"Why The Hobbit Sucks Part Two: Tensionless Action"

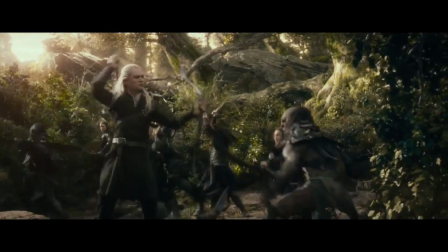(0:00)
The Hobbit has some of the most boring action scenes I've ever seen. Watching them feels like watching a laundry machine.
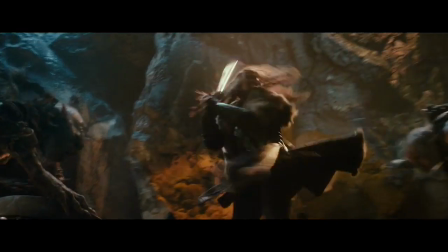(0:06)
There's plenty of movement, but not a lot going on. They're overly long, threatless, gravity-defying, tone-deaf, and a bunch of other bad adjectives.
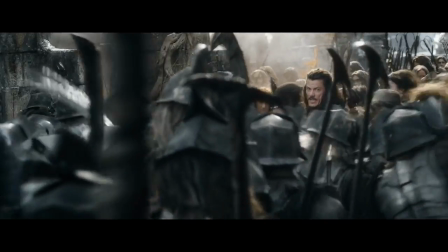(0:14)
But their biggest sin is that most of them do nothing to advance the story. They remind me of bad musical numbers.
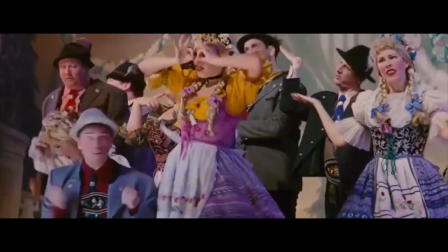(0:21)
You see, even though musicals are as long as movies, the music itself takes up half the running time, leaving you with less time for, story and shit.
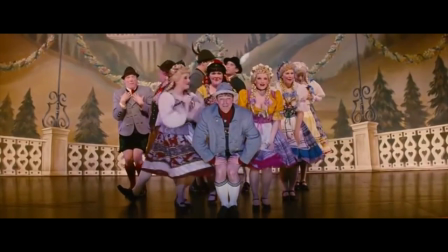(0:28)
So musicals often run the risk of having a super slim plot because they can't figure out a way to tell the story through the songs.
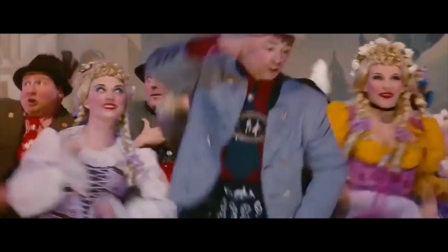(0:35)
Good musicals will advance the plot and the characters in the songs themselves.
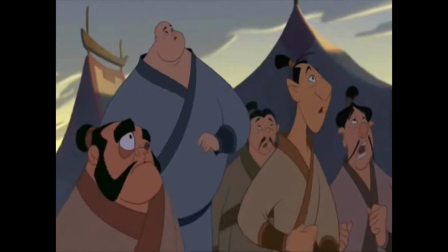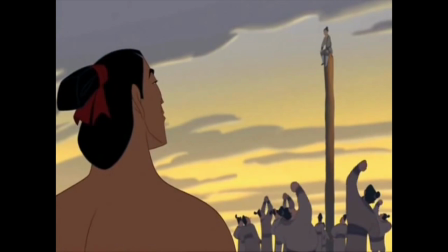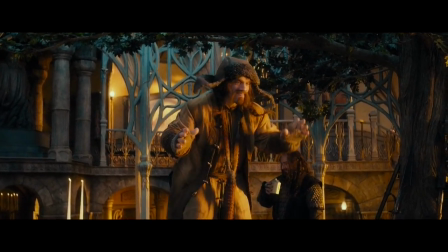(0:49)
Here's a simple test. If you can remove a song from a musical without changing the story, then the song isn't pulling its weight.
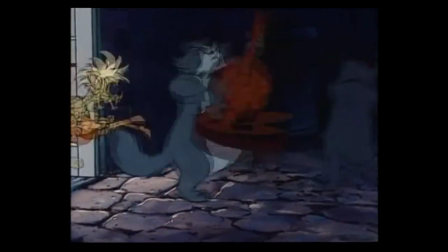(0:56)
To be clear, the song can still be fun and catchy while also being complete filler.
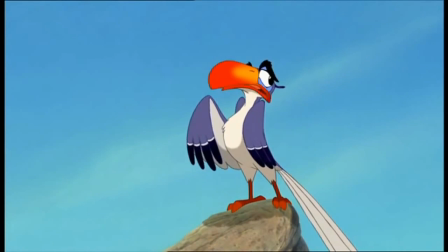(1:00)
This song was rightfully cut from the original Lion King, and not just because it's fucking annoying,
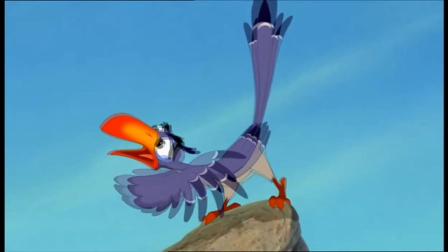(1:05)
we haven't paid the hornbills and the vultures have a hand, but also because Zazu's lyrics don't advance the plot at all. Now, if you were alive in 2013, then you heard this song.
Let it go, let it go.
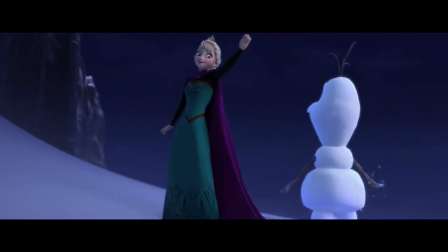(1:19)
Part of the reason Let It Go is great is that you can't remove it from the story. It's literally about Elsa's character development.
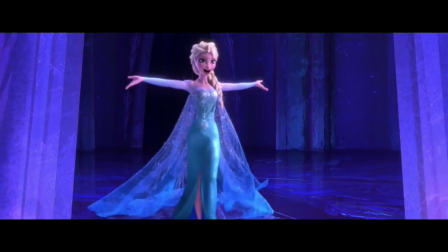(1:25)
She begins afraid and alone, and by the end of the song, she's basically Beyoncé. Action scenes can be used in the same way.
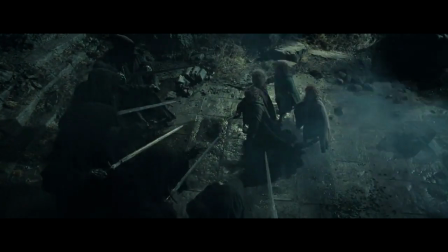(1:31)
Characters can reveal something about themselves,
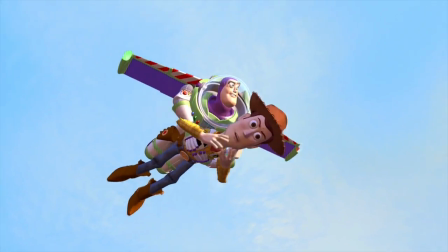(1:38)
or learn the lesson the film has been trying to teach them.
Hey, Buzz! You're flying!
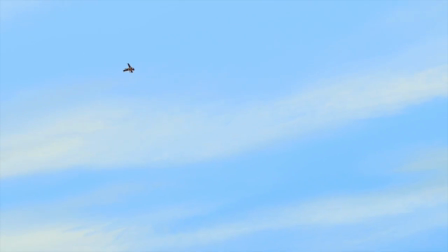(1:43) This isn't flying, this is falling with style.
So let's apply that same test to some of the action scenes of The Hobbit. The Stone Giants. This is probably the most random scene in the entire trilogy.
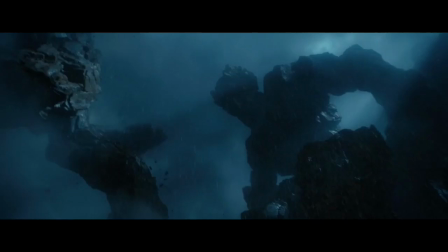(1:55)
As the dwarves are walking along, they watch two rock'em sock'em robots fighting each other.
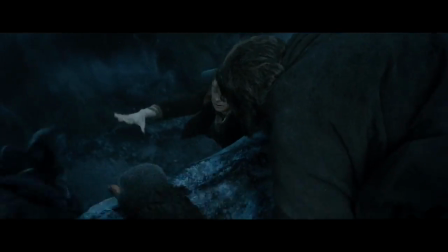(2:00)
Bilbo gets in danger here and Thorin questions his worth, but that dynamic has already been set up from the beginning of the movie.
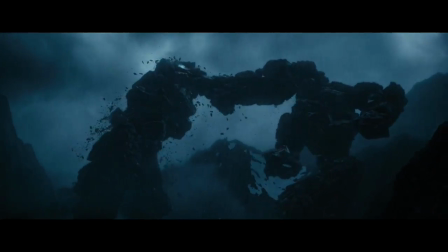(2:07)
So the scene is just here for spectacle, and to look good in a trailer. The orc raid in Lake Town.
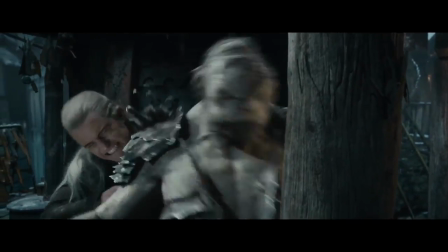(2:12)
The orcs pointlessly raid Lake Town at the end of the desolation of Smaug. Literally nothing happens in this scene.
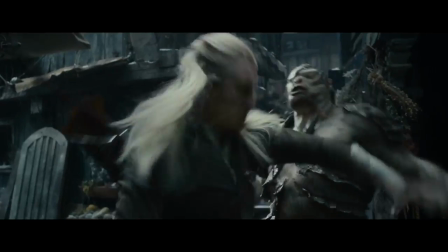(2:18)
The Legolas and Bolg fight is the definition of filler.
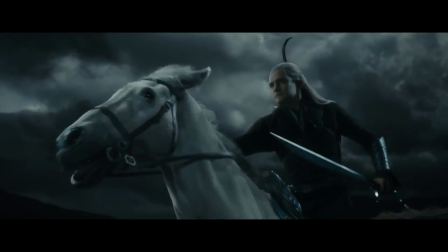(2:21)
It's so pointless that they don't even continue the plot line at the beginning of the next movie, fighting Smaug.
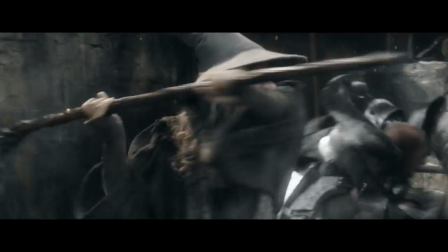(2:27)
But by far the biggest offender here, apart from most of the third movie, is the conclusion of the desolation of Smaug.
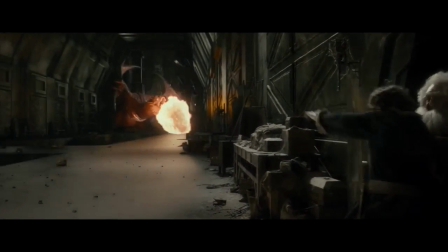(2:34)
So here's a scene that exists solely because of the 3-movie structure.
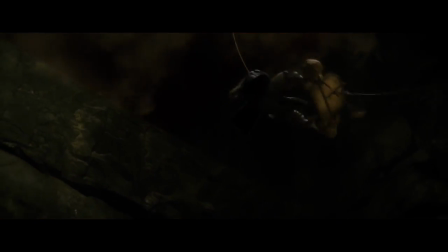(2:37)
Gotta end a blockbuster with everything going kablamo, so strap in cause it's time to watch the dwarves pointlessly wrestle a dragon for 2 loads of laundry.
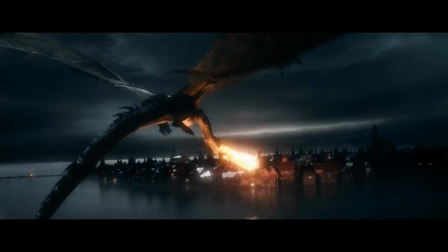(2:46)
But it's certainly going to feel odd watching part 3 immediately after part 2, isn't it?
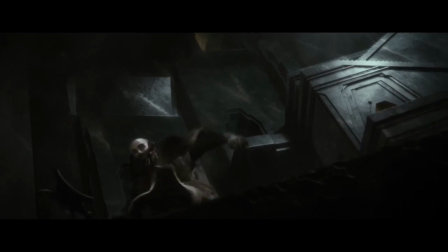(2:51)
I mean, you just watched a 20-minute action scene with Smaug, and now you're going to watch another 20-minute action scene with Smaug?
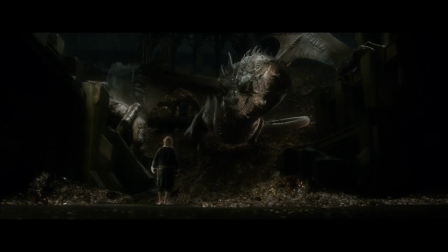(2:58)
I'm willing to bet that if they only made 2 movies like they originally planned, then Smaug would have gone to blow up Lake Town the moment he stopped talking with Bilbo.
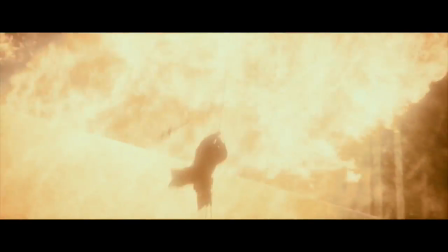(3:07)
Instead, we get the most absurd scene of the trilogy. Oh, for fuck's sake.
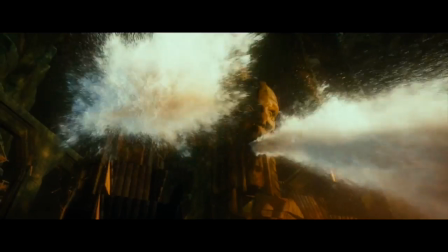(3:11)
The movie goes through all this trouble to build up Smaug as a threat, and then it renders him completely toothless and incompetent in the next scene.
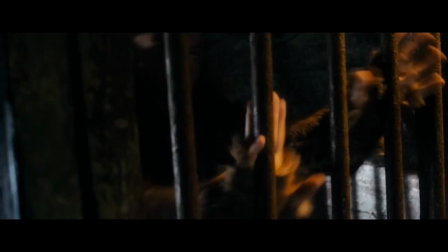(3:20)
Compare this to the opening of 5 Armies. Here are all the ways the plot or the characters are developed in this scene.
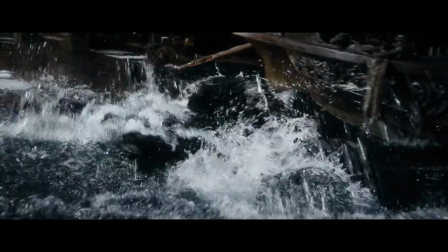(3:27)
1. Alfred is betrayed and forced to fend for himself. 2. Bard escapes from prison.
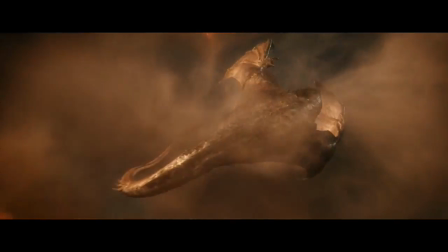(3:32)
3. Smaug is slain as a result of his own pride. And 4. The Master is killed for being a greedy asshole.
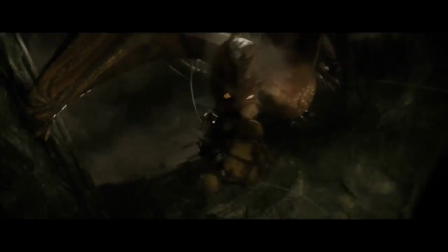(3:38)
You can't have a movie without this scene, but you can totally fast forward through 5 minutes of desolation without missing a thing.
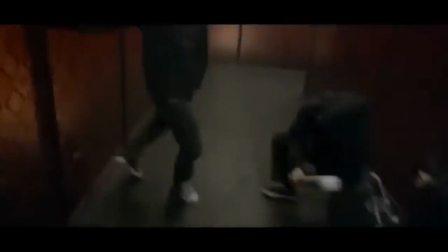(3:44)
Now maybe you're thinking that not every action scene needs to move the story forward. Sometimes it's just fun to have a good fight in a movie.
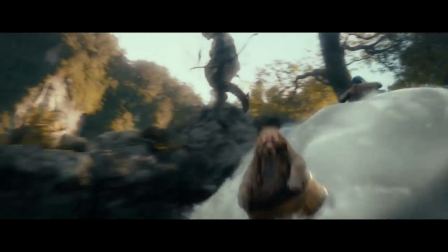(3:51)
Well, that's true, but that's the other problem with the action scenes in The Hobbit. They don't have tension.
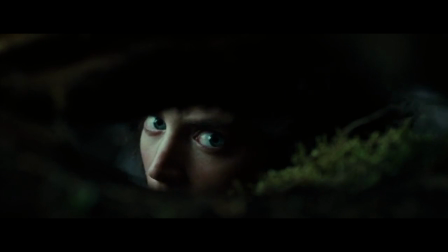(3:56)
Tension is created when the film makes us ask, I wonder what will happen next.
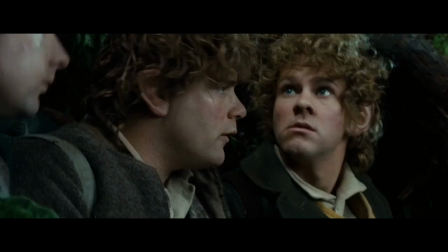(4:00)
To do that, you have to make us feel the danger by giving us enough time to figure out what's happening and then letting our imaginations do the work.